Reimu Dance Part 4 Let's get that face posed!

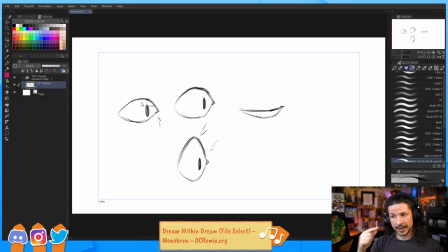You would move these up so that they line up higher. And then that tired eye suddenly allows you to shape the lid very flat up top.
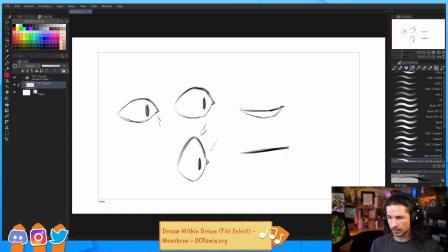You can kind of shape that bottom edge a little bit, and you get something like this. So you get that really like tired, like ugh expression,
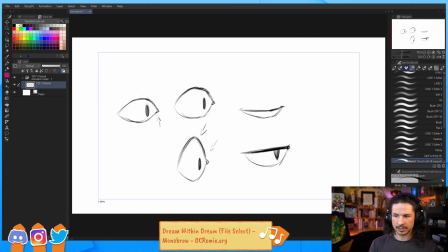because the eyelid corners are actually higher than they were before. So you can round that out a little bit more. It also helps you to stylize your characters. So for example, if you look at Disney characters, especially like Disney characters from the 90s, although this carries on through to a lot of Disney characters,
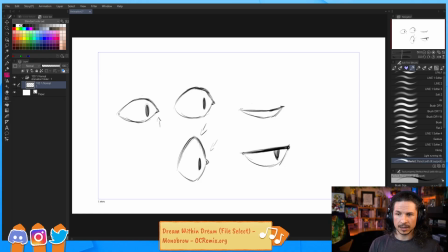their default eye shape is not usually perfectly round. They kind of have a 3-line system where they have a line, it goes through, a line here, so you get that very sharp indication line there, and then you have the bottom lid here.
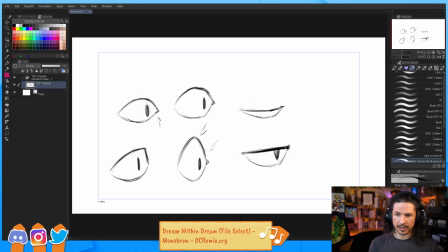So you can shape the eye, and it makes a totally different character just by that shape. So you could make, maybe by moving the back corner a little bit, you could make more of a cat-like almond eye.
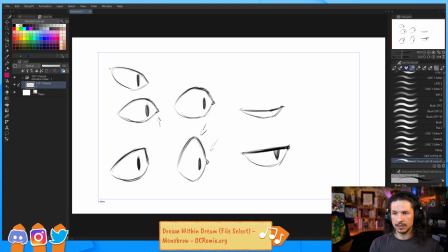Something like that. And that's all shaping the eye. So shaping the eyes, very, very important. I've actually done a lot of demos on stream. They should still be up on, if you go to the videos page, on posing the face and posing eyes in general.
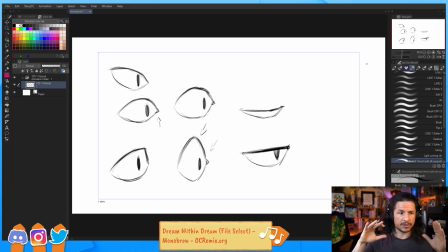And how to shape those and really keep them on character.
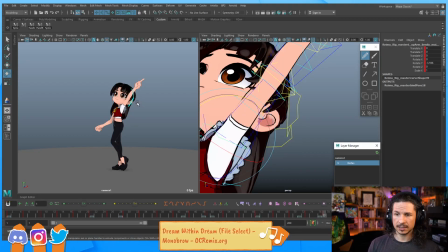So even with this rig, when we start posing the face, which is going to be in just a little bit, we're going to be posing those eyes and really like shaping them.
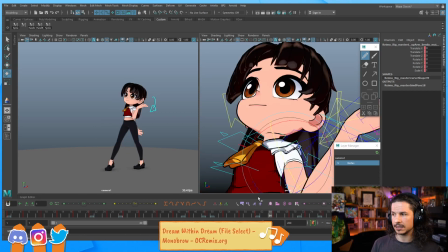We're not just moving the pupils, we're shaping the lids, going to really try to push this to be super appealing. So yeah, hopefully that helps.
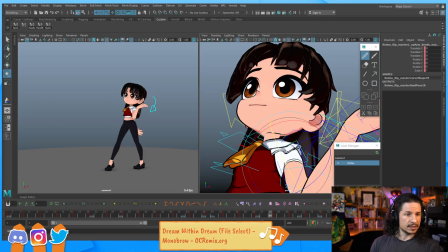Let's see. I've been trying to track the arc of the nose on the AM Stewart rig. Unfortunately, he doesn't have a control on his nose, and I don't know how to apply a motion trail. I've been trying to parent a sphere to his nose to track, but I'm not sure if it's possible to parent a sphere to the rig's mesh in this way.
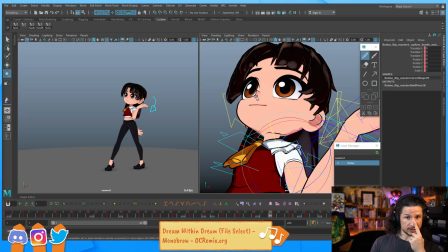You can definitely do that. So let's say I need to track a character's nose in this case, but I don't have a control to track it. You can use a sphere, you can use anything.
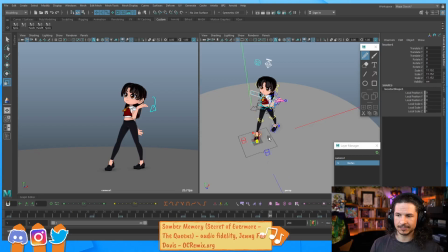I like to use locators just because they're basically placeholder objects and they're easy to kind of differentiate from set pieces and whatnot. So I can take a locator and I can just place it like right in front of the nose. The exact positioning doesn't have to be perfect, but right there.
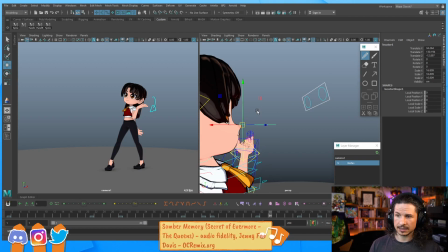And I can do a few different things. I could just parent it to the head.
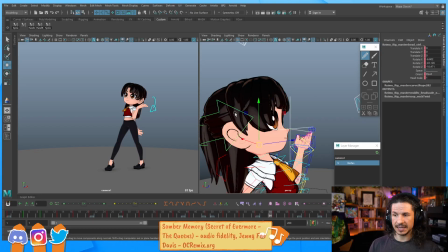So I'll take the locator, then the head, and hit P to parent it. Or I can constrain it. So take the head control, then the locator, go to my animation menu set, and go to constrain, parent, make sure maintain offset is turned on.
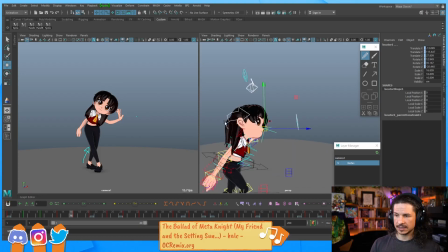That'll lock it in place. Now that locator is following the nose, and I can track it. Now, in order to track it, it needs to have animation on it. That's the key point, whether it's parented or constrained.
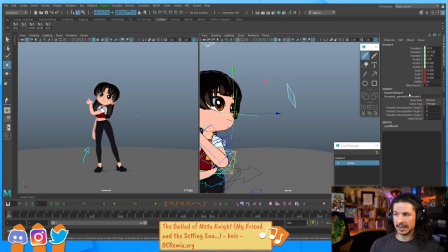So once I have this, I'm just going to take the locator, hit S to set a key, make sure the constraint is still turned on there. And now I can go to visualize, create editable motion trails,
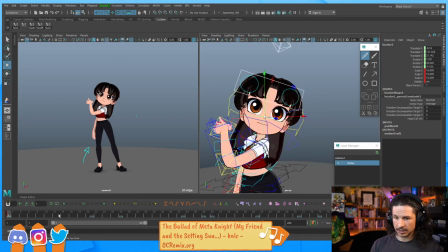and that should give me the trail right there.
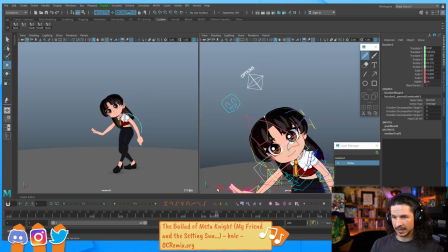And looking at that, I definitely need to adjust my arc right here. There's something going on.
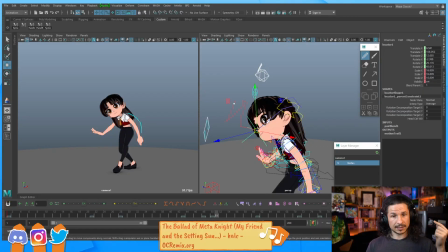But there you go. So it's constrain or parent, and then you need to set a key.